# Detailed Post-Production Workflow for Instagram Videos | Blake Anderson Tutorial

And then I'll export that and I tend to then import it again to Final Cut Pro,
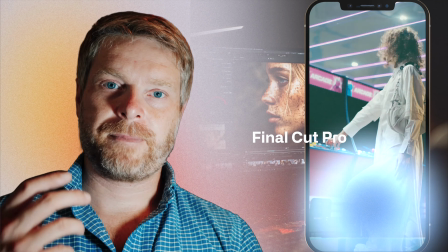(8:25)
where I add to the image by adding different assets.
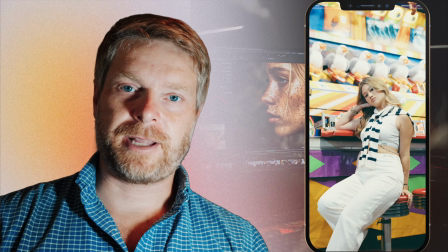(8:30)
What I'll do is I'll first get a better sequence. This is when I'll add some audio, some music to the video.
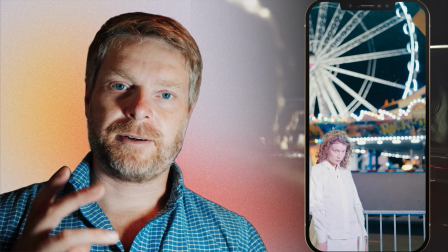(8:37)
And then I'll cut to the video. I'll get the song and cut to the beat.
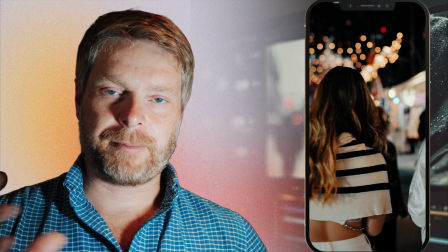(8:42)
Once I have the composition, the cuts that I like, typically then I'm going to, at least in this video I did at the C&E with these 2 models, I'm going to add different film treatment and like film burns and different assets that I can make the image a little more of a vintage film look. And so in this project, what I use is I use Eagle. So Eagle's a software that allows you to store your assets on your Mac. And you could use your Finder, and I think a lot of people tend to use their Finder to store their assets.
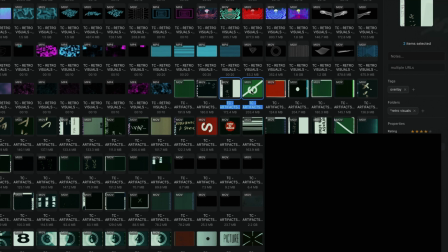(9:16)
And you can obviously do that in Viewer, and you can glimpse what your different assets are.
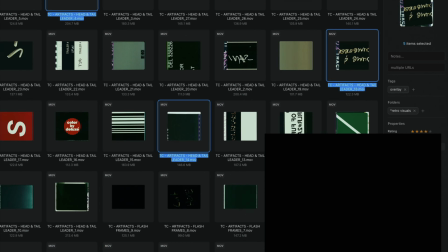(9:21)
But I found long ago that it's better to have all your assets in one place.
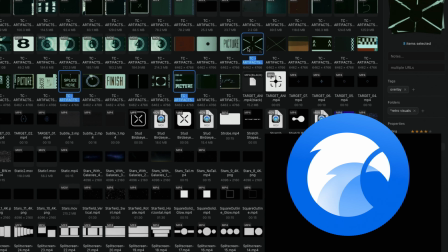(9:26)
And I find Eagle software does a great job. You can tag them, you can star them.
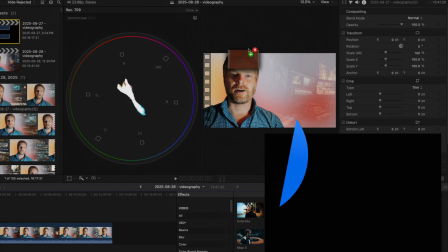(9:31)
You can do different aspects to categorizing your assets,
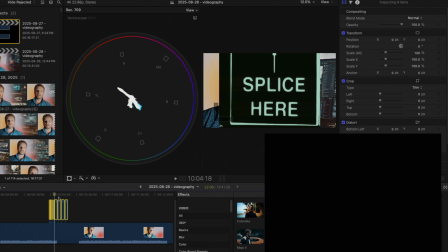(9:36)
as well as there's many different features of that program.
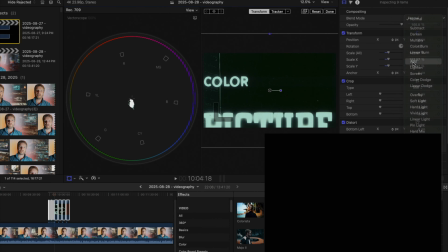(9:41)
In this video, I'm not going to really walk through all those different elements, but I just want to highlight that I'm using Eagle software to store all the assets and
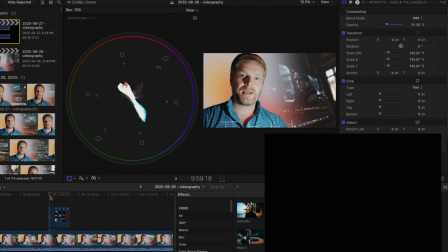(9:50)
things I've got from online in terms of different film treatments.
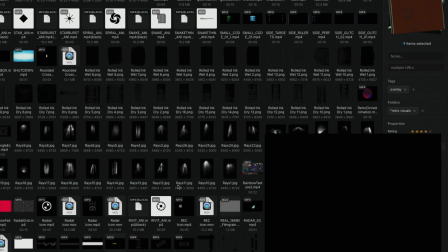(9:54)
And I'm sure that if you know yourself are a creator or a videographer, you've likely had been advertised with these assets.
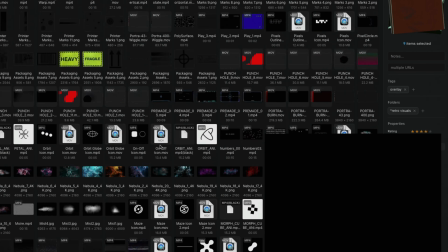(10:02)
I'll leave some links in the description in terms of ways that are the different asset packs that you can get online.
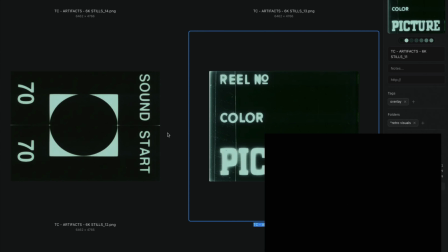(10:09)
Once I select, I'll go through Eagle Software and I'll select the different assets I want to add to the project in terms of the composition.
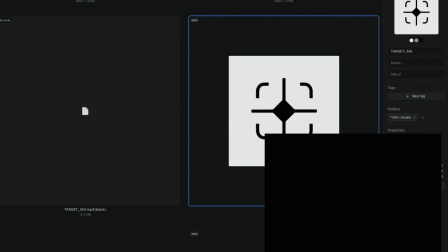(10:18)
And I will then add that to the project. So I will overlay them onto the finished edit. And in this video, I added different burns and different film kind of assets that kind of gave it this vintage look.
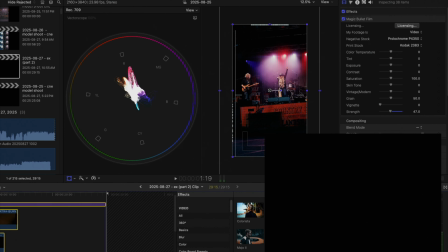(10:35)
And typically when I'm adding these assets is I'm going to create,
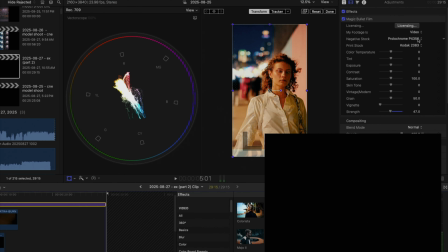(10:40)
what I might do is I would put an adjustment layer above the assets. And in this video, again, what I use is Magic Bullet has a film plugin.
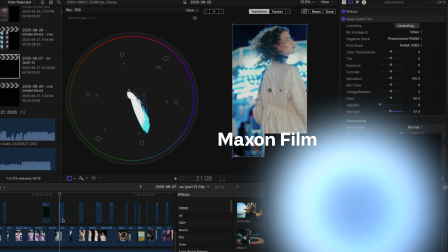(10:51)
So I added that to the adjustment layer above the different assets I added from Eagle Software.
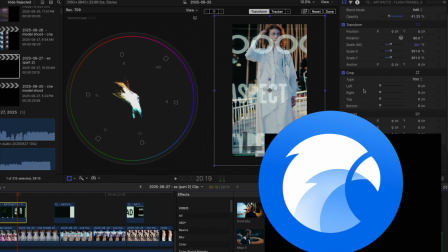(10:58)
And that way it tends to allow it to blend more into the image.
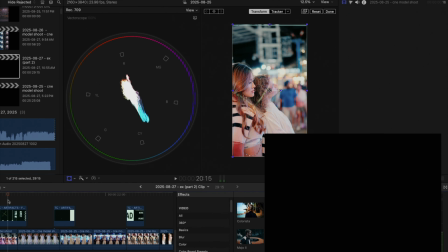(11:03)
So when you add the film plugin, it allows you to add different film stocks to the image. And that way it blends into the assets as well, so that it really complements the video.
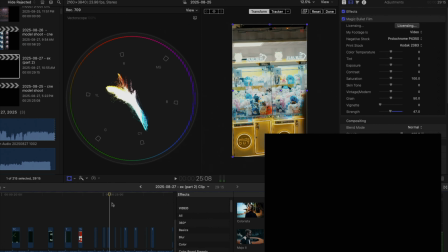(11:16)
So if it's a little more artificial, too sharp, it might not look natural.
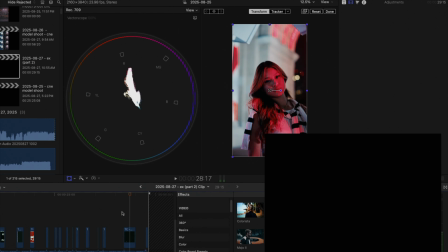(11:19)
This way it allows you to have a bit of blending so that it fits more in the film and in the composition. And there's just different ways to cut the assets. I don't think you want to overdo it. I tend to lower the adjustment from 100% to typically 40 to 60%, depending on how it looks to my eye. And yeah, using so you can use different types of film stock. There's different ways to create film emulation using the film plugin from Maxon One. There are other emulation software or plugins out there. So there's one like Dehancer Pro is a pretty good, well-known one. But because I'm using Magic Bullet and Maxon One already, I just decide to kind of keep it within the suite.
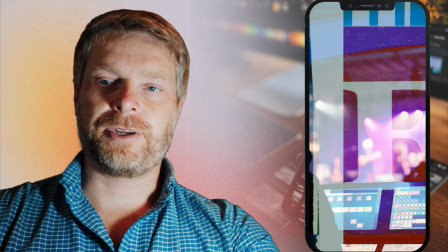(12:05)
And yeah, that's what I do is then I'll add the assets.
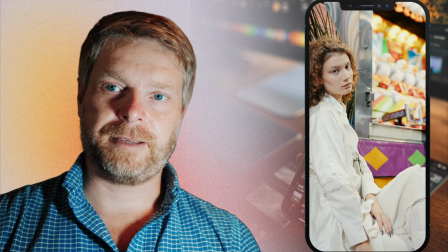(12:08)
In this video, I added some cuts to the assets so it's not overpowering the video, as I really want it to complement the shot and not distract.